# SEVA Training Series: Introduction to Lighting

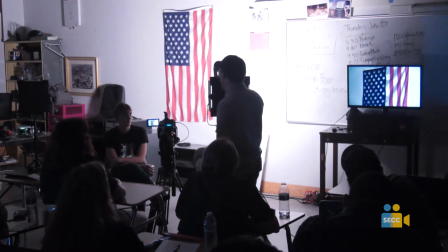So the number one thing to do before you start shooting is like decide on the color temperature that you're going to use.
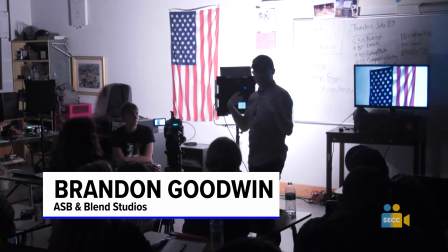If there was a lot of daylight pouring in here, like too much to contend with, I would set this light to daylight.
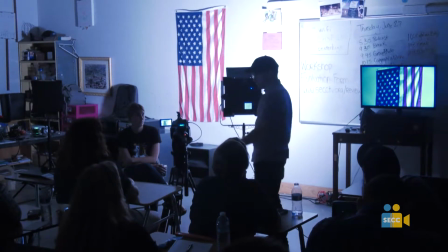And then I would set my white balance to daylight as well.
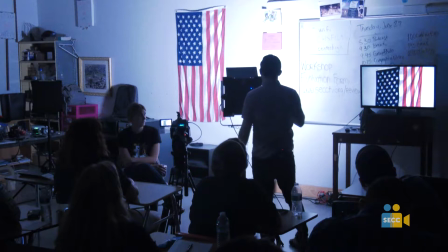And then I would be good to go. But we actually have some like pretty decent control over the light in here.
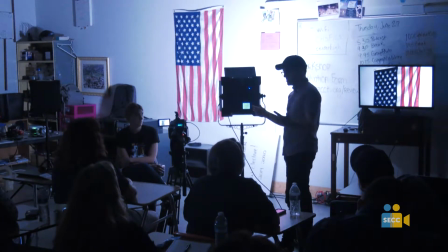And so let's set everything to 3,200.
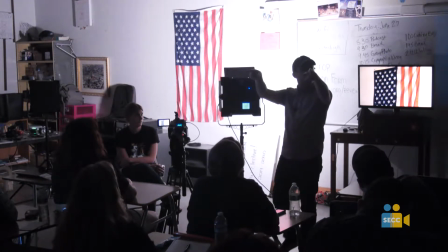Why? Because the production crew in the back asked me to shoot at 32 to 34.
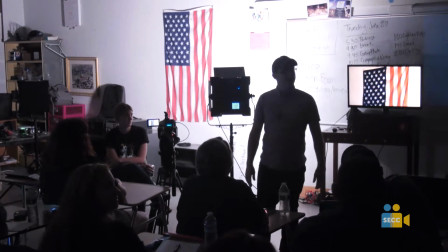So yeah, that's why. That's the only reason. Otherwise, it doesn't matter. It doesn't matter what if you shoot at 32 or 56 or anywhere in between.
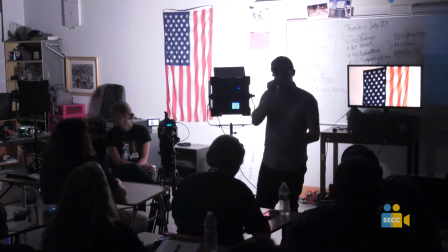You just have to make sure to set your camera to the appropriate, to whatever your lights are set to. But you just got to know, if you're like, why aren't these lights making it look worse?
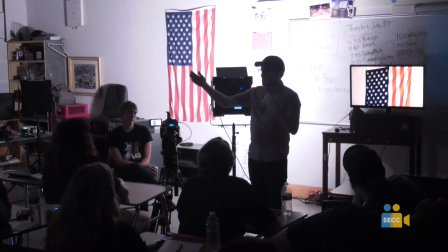Your color temperature might be off on them. You want to match the color temperature to what else is in the room, if that makes sense.
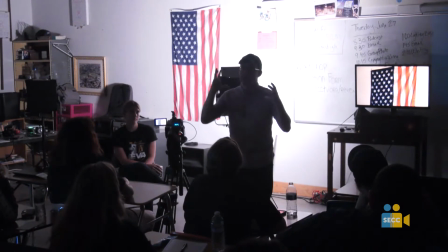Again, these are all rules that can be broken. A lot of films will have like a real blue and real orange light as well and mixed color temperatures.
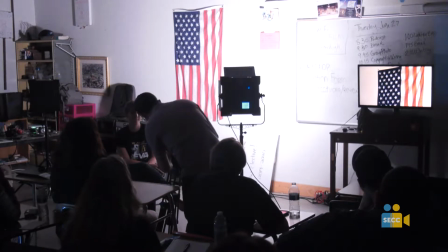That's fine. But you've got to know the rules before you can break them. So I'm going to go back to 32, 3,400, somewhere in that zone.
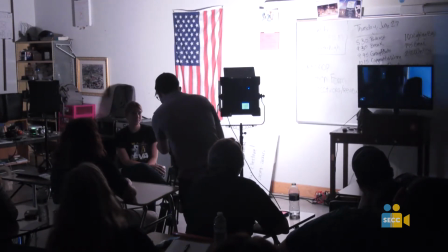And that's the color temperatures we're going to be working in, the parameters we're going to be working in today.
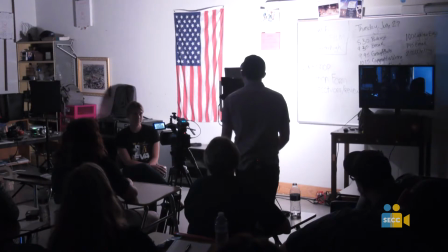All right. So if I was just going to have one light on this interview, let's just say you have one light.
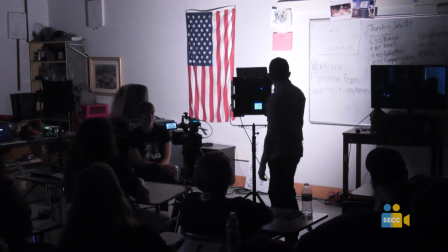I'm going to turn it down quite a bit because it's easier on the eyes. I mean, I'm at like 25% here, and it's already pretty bright if you're looking right in this. So it's just easier on the eyes for your talent. This one goes as low as, I can go as low as 10% on this.
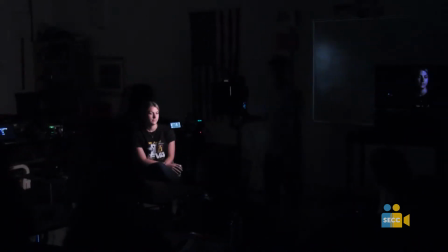Easier on the talent's eyes. I like to go low and close is kind of my philosophy with lighting. Get it low, get the light as low as possible and get it as close as possible.
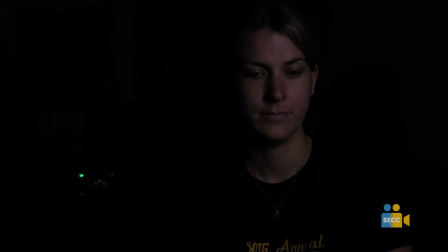That creates a nice big source. So if I'm just going to use one light, I'm probably going to just go right off of camera here.
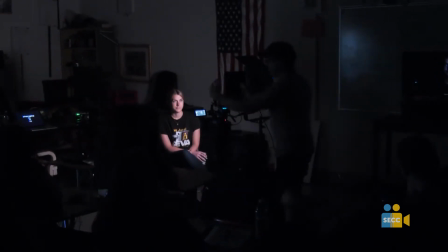Just right to the side. Not exactly on camera, because remember that'll look like it's cops, but just right off to the side. There we go. And this isn't quite bright enough, so I'm actually going to boost it a bit.
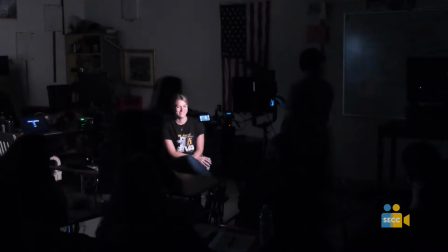Sorry. That looks pretty good.
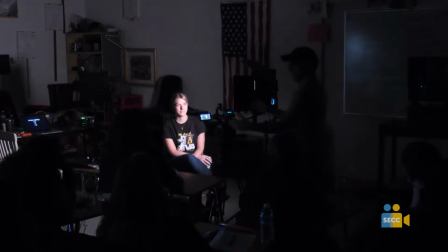So if you're doing the, if she's asking you the questions, there you go, great.
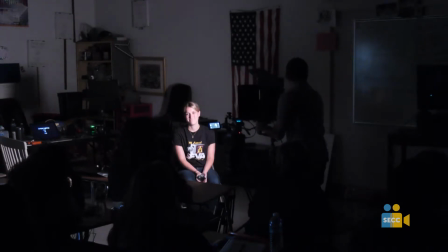If I've only got one light, this is the light that I'm going to use here.
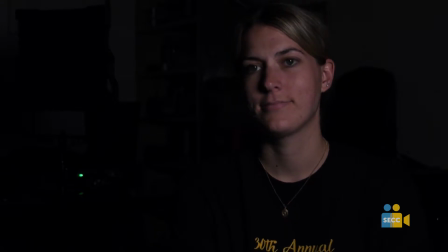And that's fine. It looks fine. But if you notice, we are losing her in the background of the shot. And most of the time, you're not going to be interviewing people in pitch black rooms, you know. Melina, can you turn the lights on real quick?
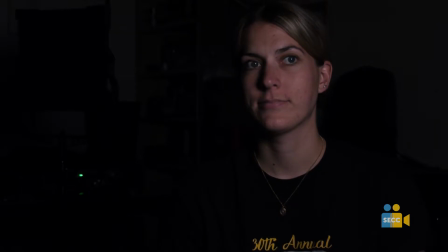I just want to see. I'm curious. You want full or half? Let's go full. Okay.
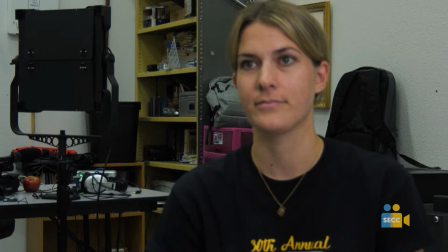Yeah, it's so evenly lit in this room. That's why we have to turn everything off to show you actually what the lights are doing.
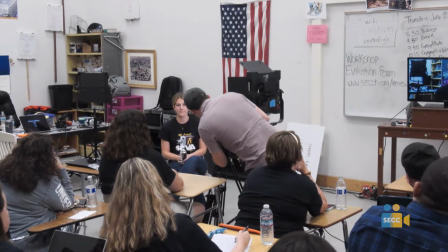If I was gonna make her pop a little bit, I would just darken the camera a little bit, and then boost my light.
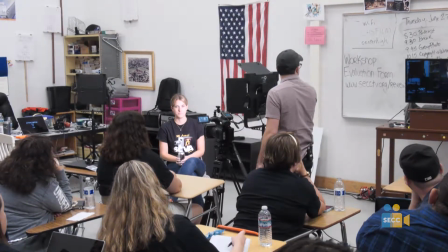That's probably what I'd end up doing, if I wanted some of that.
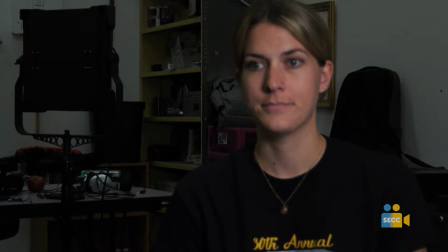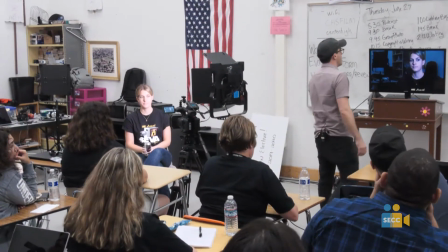Yeah, that is a great point, and that's a great caveat. Why is this on autofocus?
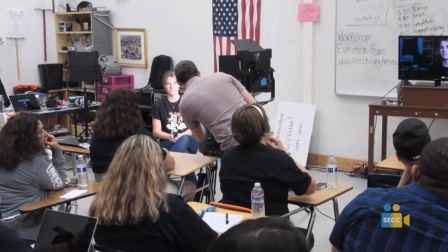It drives me nuts. Okay, there we go. Okay, so yeah, that's a great caveat.
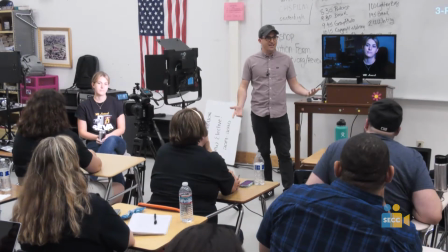There's no point in lighting anything if you're shooting on automatic exposure.
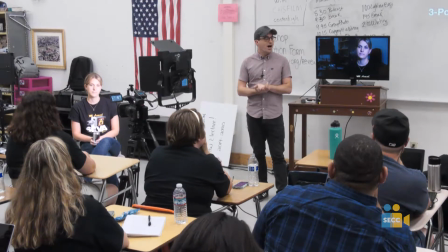This is something you're going to have to learn to use: automatic exposure, manual exposure, and manual focus.
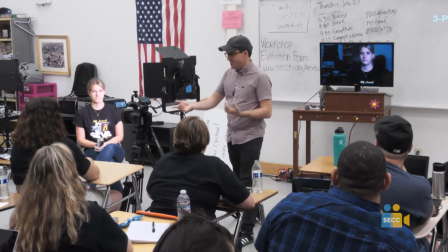Otherwise, if I set this to automatic, it would just, I don't even know what it would look like.